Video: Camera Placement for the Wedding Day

Welcome back to another episode of Movies with Emotion podcast. Today I want to cover how I film my wedding ceremonies and the decisions I make on where I put my cameras.
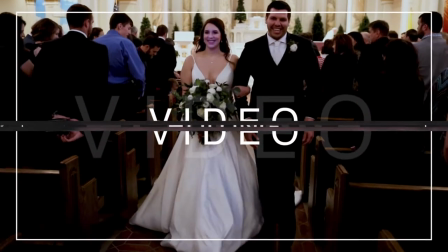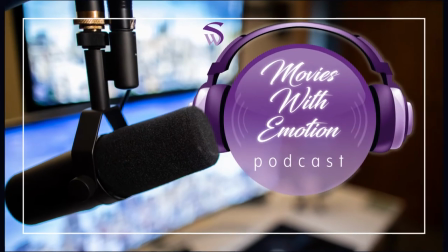In the last episode I covered why I go to rehearsal and why I go and scope out the day and figure out what I need to do on the wedding day itself. And one of the things that I do is establish where I need to put cameras and where I can put cameras every venue is different every venue is unique sometimes it's outdoors sometimes it's in a small church sometimes it's in a big church it varies from wedding to wedding and that's why I go to rehearsal I want to use an example of a wedding I did back in December of 2019 it was in a big church and it had a lot of different options as far as cameras and locations and a lot of logistics on how I needed to film it so let's go ahead and jump onto the iPad and I'll show you and kind of give you an overview of my thought process and then I'll also show some footage of the actual wedding with those camera angles of how they actually played out so you can kind of get a feel for what I was thinking and
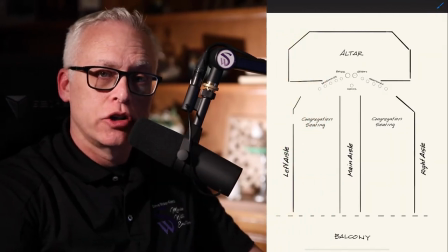what the end product looks like here we have a floor plan of the church looking down from above in case you're not familiar with that
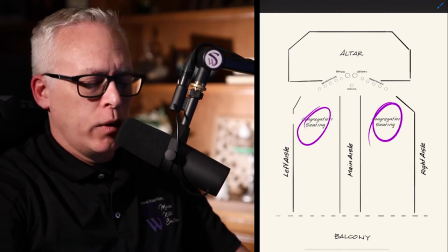as you can see we have the congregation seating on either side we have a middle aisle right down the middle which is where the bride and groom will be walking we also have two side aisles on either side of the sanctuary that are for congregation to walk in and it's
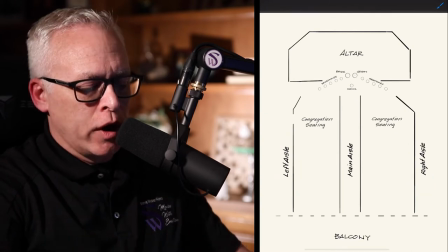also gives me some options as far as where to move we also have a balcony option back
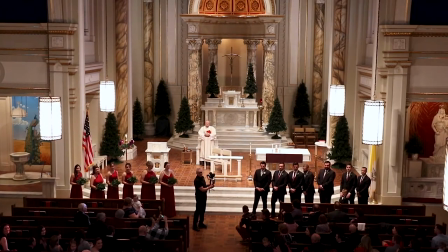here in the back a lot of these older Catholic churches a lot of
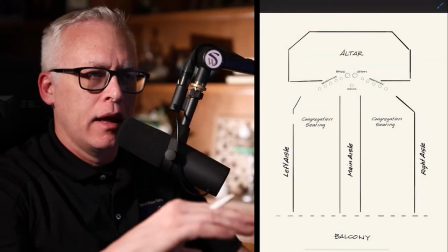these have balconies in the back and they they offer another location to put a camera
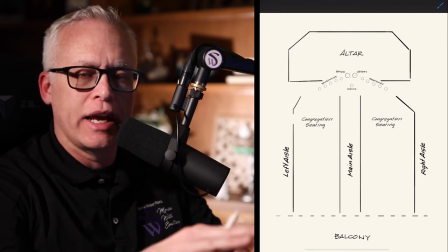generally I'm shooting with three cameras if I have a balcony option then I'll
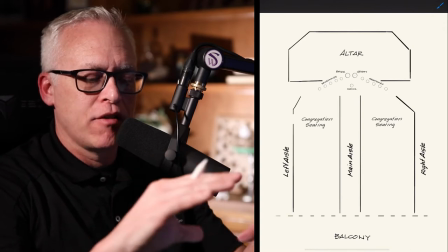put a fourth camera up so I can have up to four cameras angles running
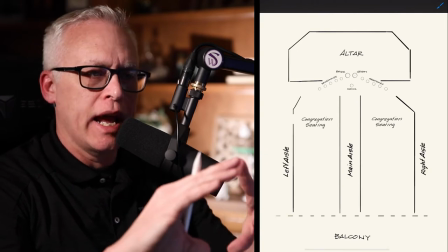and that really helps to create a nice wedding ceremony
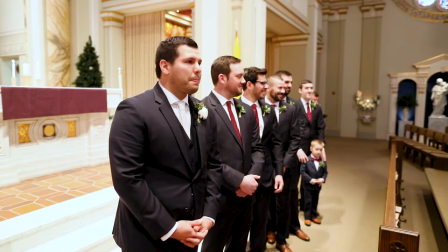video that I can cut to different camera angles and cover up movement if I need to move my camera around if I need to
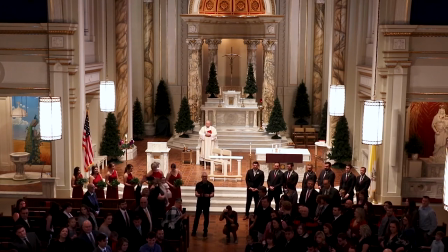change my position at all that I can cut to one of the other camera angles to cover that up and then come back to my camera once I've settled
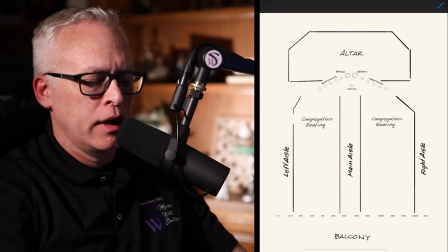so in this case we have the bride and groom which were standing right up here at the altar and we have the wedding party bridesmaids down this way groomsmen down this way
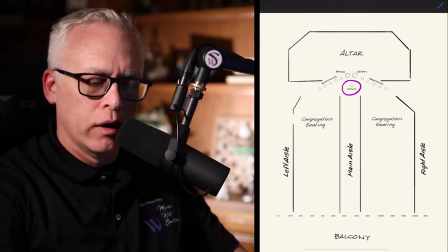and in this case we had the pastor down on the floor in front of the bride and groom so I knew
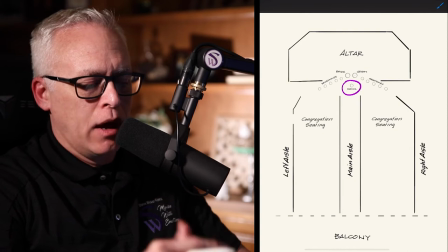that was coming from rehearsal so I knew that was going to be an option or I knew that was gonna be the case I should say so I knew I needed to compensate for that so what I did is I set up a camera over on this side
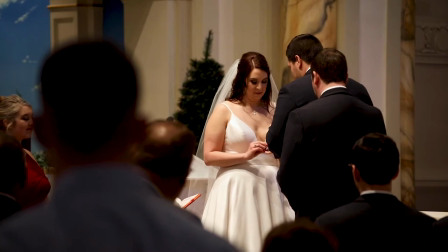shooting up at the bride so that camera is shooting that direction at the bride's face and then I also set up another camera on
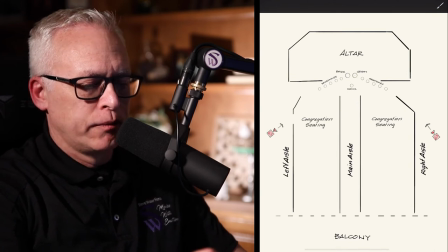the opposite side that was shooting at the groom and you can see that on the video footage that you're seeing right now. From the balcony I also had the option of setting up a camera back here
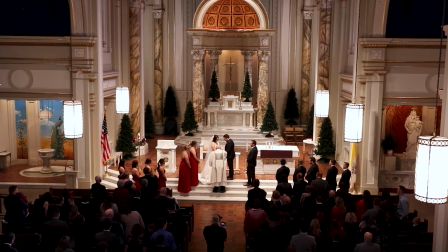that would give me a nice overall view of the full church and the full sanctuary.
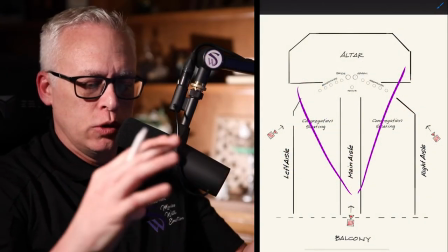It's a nice overall shot. It really helps to sell the space of where the wedding's being taken place.
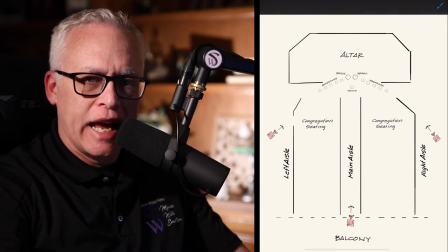You can also get a good angle of the people and the guests that were there as well and you can see that in here as well.
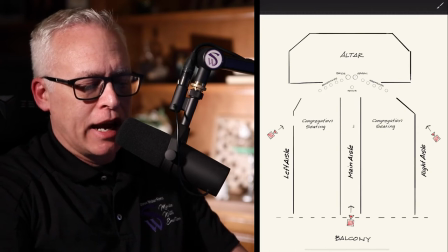The last camera that I have is my camera right in the middle aisle and this is where I
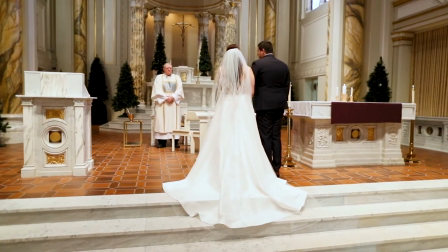stand with my gimbal or monopod or whatever.
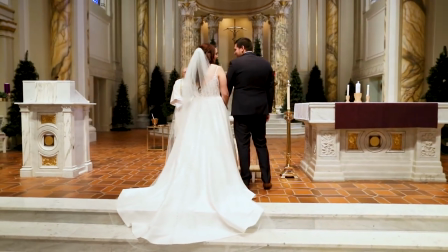I can take this camera, I can move backwards, I can move around this way if I need to, around that way if I need to.
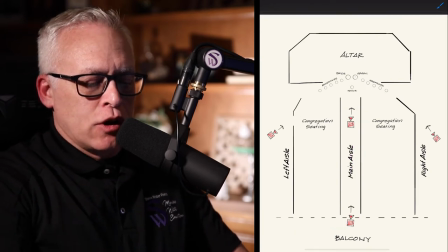Whatever my options are, I can move these.